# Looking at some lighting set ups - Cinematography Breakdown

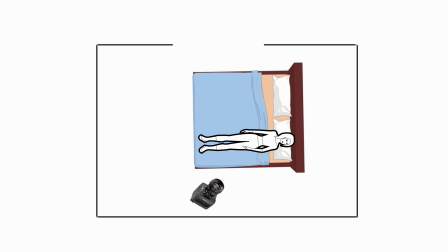The camera's on a gimbal and it needed to start on her in this shot then arc around to see what she's seeing on the iPad which was a green screen then pan off and then it goes with a montage of a bunch of other clips so I was trying to work out how
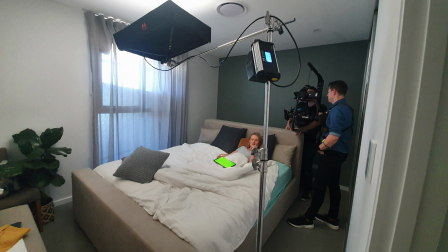to light this because we were shooting almost 180 degrees in the room and we wanted the light to look like it was coming from the screen because that's what it would look like at dusk if you had no lights on in the room and the light on the screen was green so it
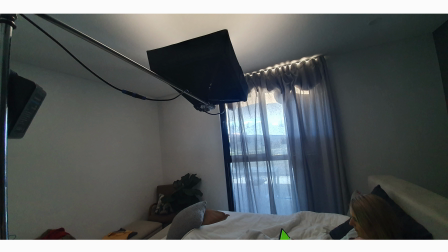would it would glow a green light all over her if we turned everything else off. So we first tried to have a panel light, you know, above the screen, trying to cheat like the light's coming from the iPad,
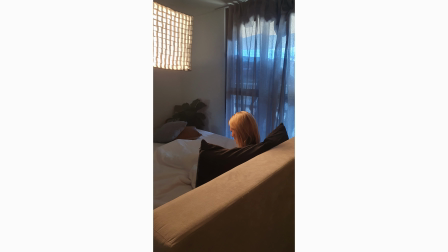but the angle just didn't look very convincing and it didn't look like the light was coming from the iPad. I don't know what made me think of it, but I just thought, you know, the light has to be coming from the direction of the iPad.
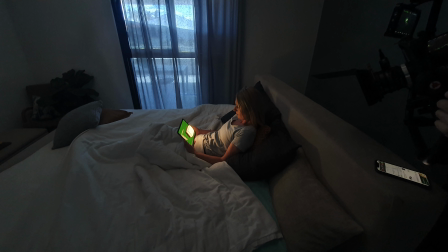I just thought, let's stick one of those small little Aperture MC lights in the middle of the screen and there'll be enough green around it to still key it out and replace it.
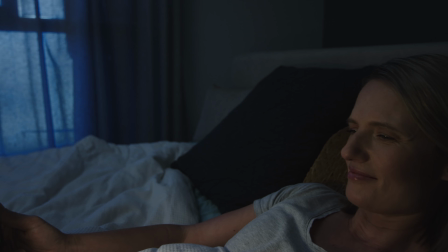And the light source will now be lighting her correctly to what it would look like if it was dusk and that was the only light on in the room
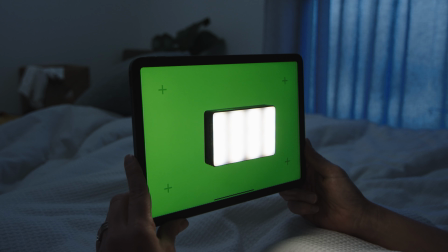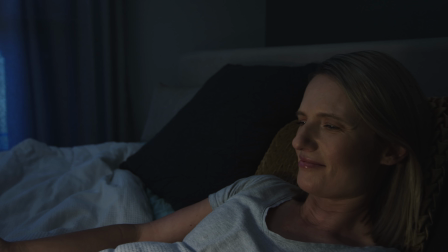The only other thing we needed to remember Was that the light needed to have a little gap of green between the light and the edge
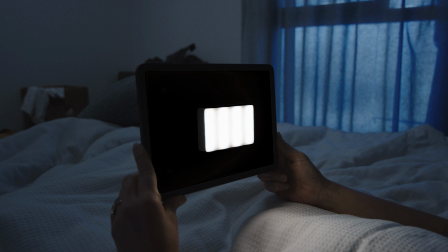When we arced round then you can just remove the green put a mat over the aperture light and track it and then put whatever you want in there
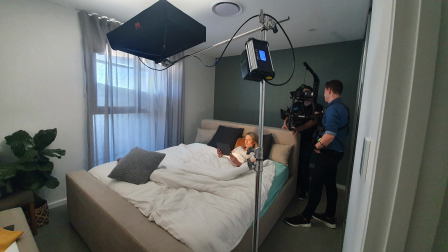Then also we shot this in the middle of the day and what we did with that window was add a roll of ND gel I think it was three stops
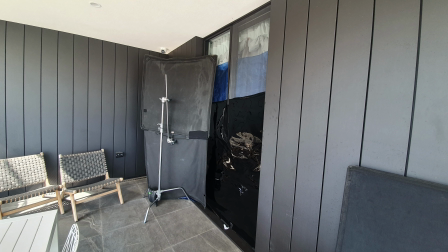and then a roll of full blue gel to change the color temperature and to bring it down so it looked like dusk. Alright that's gonna do it thank you for watching and we'll see you in the next one.